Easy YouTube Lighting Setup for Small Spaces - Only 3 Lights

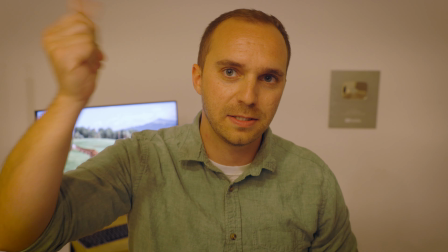In this video, I'm going to show you how to go from this to this. Lighting can literally make or break your video.
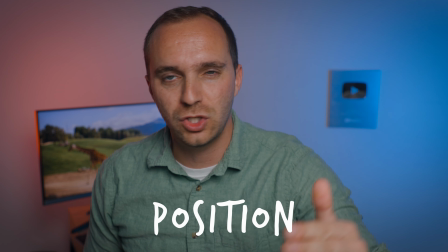And I'm not just talking about exposure, I'm talking about the position and the types of lights to use to craft your scene. I mean, prior to now, I never really put that much effort into lighting on my channel or for CK Productions as well. But finally, I was met with the challenge of shooting my videos in an area this small. Just setting up the camera and relying on natural light just wasn't going to work this time.
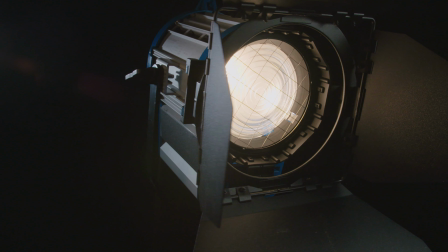When I was in film school, we would use these really hefty lights that drew so much power and often would trip the breakers in people's houses.
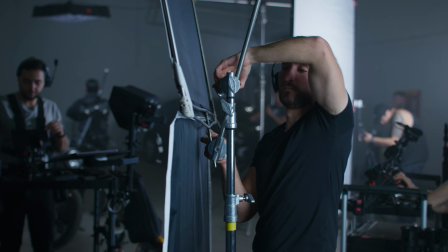It would require so much crew to set up and tear down. I think going through this kind of turned me off.
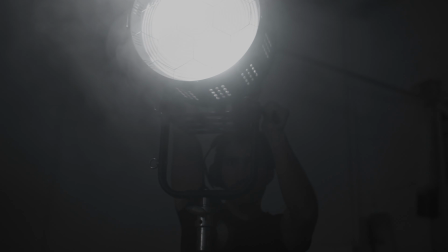Get it? Because it's lights. They turned me off to the idea of lighting because it just was so cumbersome.
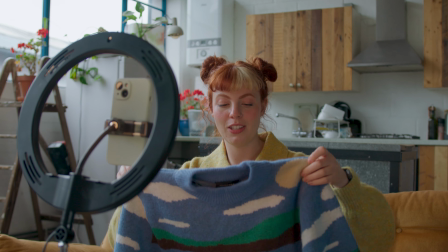But again, with the rise of a lot of creators doing this and coming from a myriad of backgrounds, not just film, the options for lighting became simpler and simpler. So for this lighting setup, I'm using a total of 3 lights, all lights that can be remotely dimmed and color balanced from your phone. So why don't we take off these lights and talk about them one by one. So we'll first start with our key light.
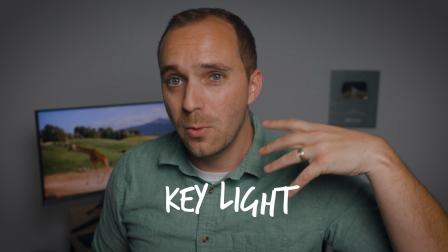That would be this one here. This is always gonna be your main light when you're lighting a scene.
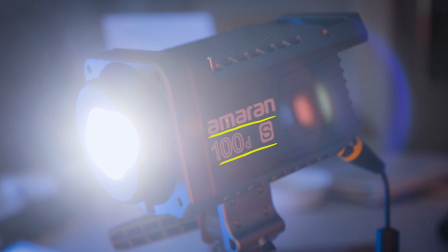I chose to go with the Aputure Amaran 100DS daylight balance light with the Aputure Amaran Light Dome Mini SE Softbox.
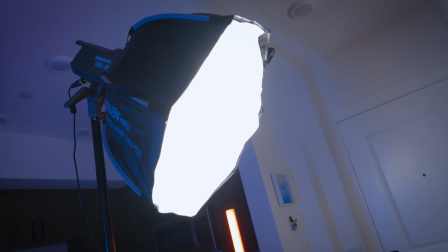A light and a softbox that were built for each other. Softbox lights are a fantastic setup for key lights, especially for talking heads like vlogging and interviews.
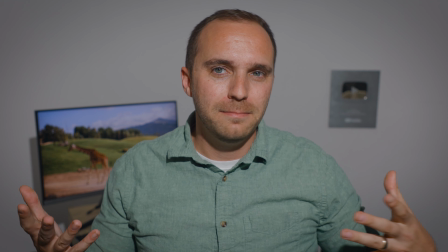It's a great way to get soft, even lighting on your subject. Without it, it still looks pretty good, but the lighting is pretty harsh on my face.
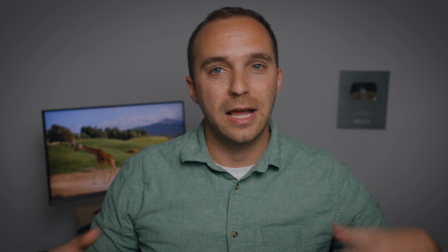There's also a nice gradual fall off in the light that creates a nice vignette around my body in the scene.
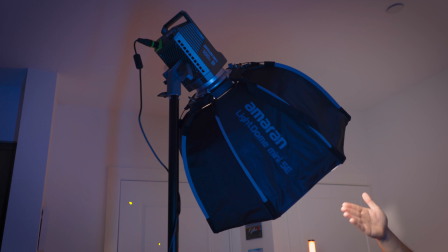I have the light positioned directly in front of me, slightly to the side above the camera, and pointed down at a 45-degree angle.
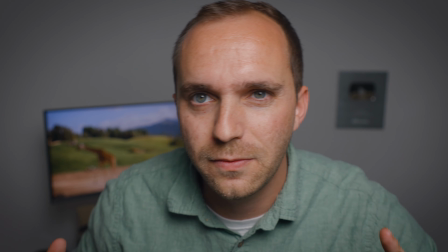From here, it's important to kind of shift yourself and find the right spot.
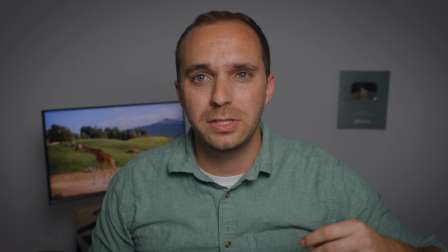I decided to shift myself back a little bit because if I was sitting right about here,
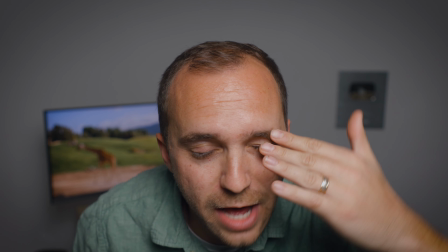the light makes a pretty prominent shadow over my eyes because of my protruding forehead.
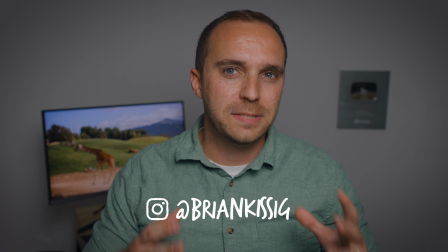So you want to shift yourself or your subject around to find the spot that works best for your setup and the person's facial structure.
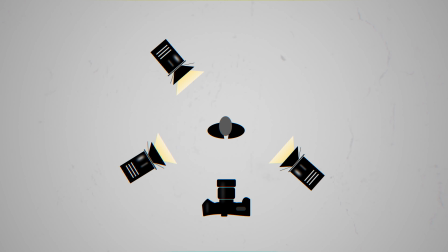Now, for most lighting setups, you typically have a key light, a fill light, and a backlight. That's called 3-point lighting. I do have a 3-light setup, but it's not exactly a key, a fill, and a backlight.
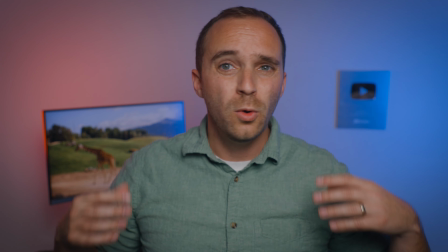It's more like one big key and 2 backlights. For the backlights, we have 1 on either side with 2 contrasting colors.
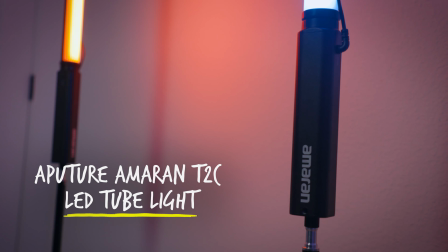For the backlights, I chose to go with the Aputure Amaran T2C LED tube light.
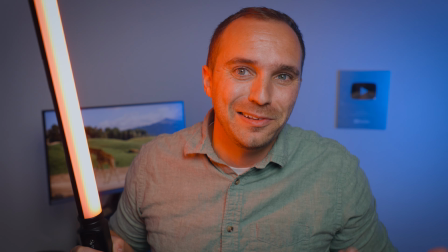They're really neat lights, and they're especially cool because they kind of look like lightsabers. No, I am your father.
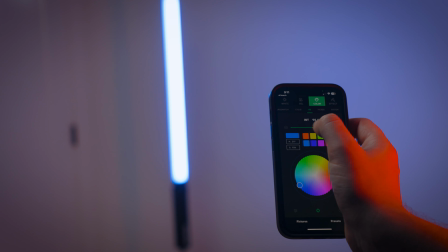They're super handy lights because you can use the app on your phone to quickly change the exposure or the color balance on the fly.
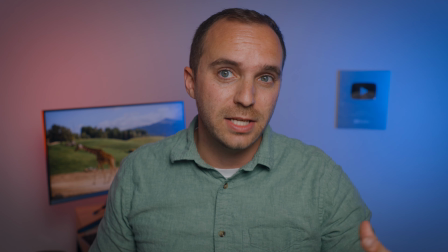You can change it for whatever works for your setup, but contrasting colors is usually your best bet for these lights.
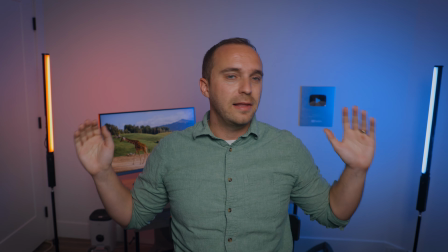I position them right outside the frame here and allow them to bounce off the white wall in the back,
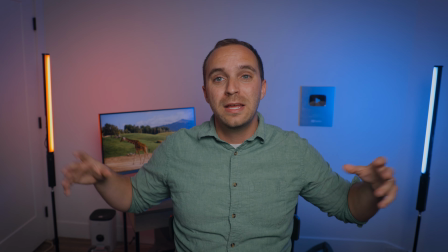but I'll also allow them to kind of tap the edge of my shoulders and the computer behind me to separate us from the background.
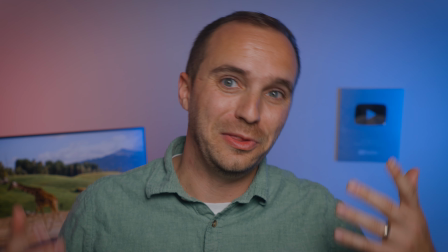When you're not working with a very interesting background, which certainly is the case for me, using different colors can be very important.
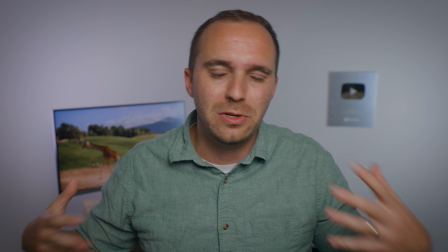If I just left them in daylight balance, it still looks well lit, but it's not very eye-catching.
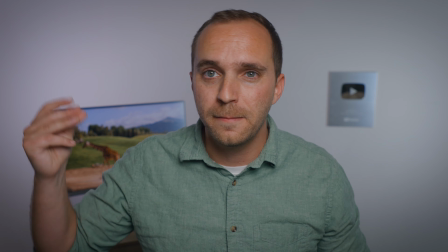Adding color can go a long way to transforming your scene.
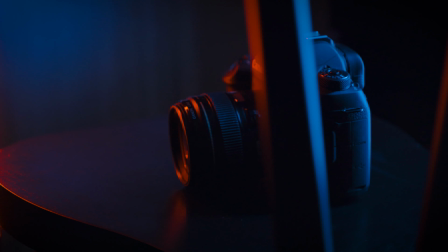These lights are super useful because I can also use them for B-roll, for my gear, and also for other product shots as well. Having multi-function lights can be a great time and money saver. The best part about this is all customizable on the same app. I'm not sponsored, by the way. I just really like these lights. If we're feeling more purple today, we can make it purple.
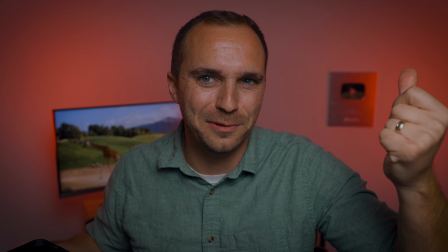If we want a more dramatic effect, we can do that too. If we want to party, we can party. You see, this lighting setup is so much more fun and approachable to work with. If you're doing consistent talking head vlogs, interviews, this is the perfect low profile, low energy, and somewhat low cost option for that. There's definitely cheaper options to go with. And if you do go that route, you're going to want to make sure you're using the same concepts with those lights.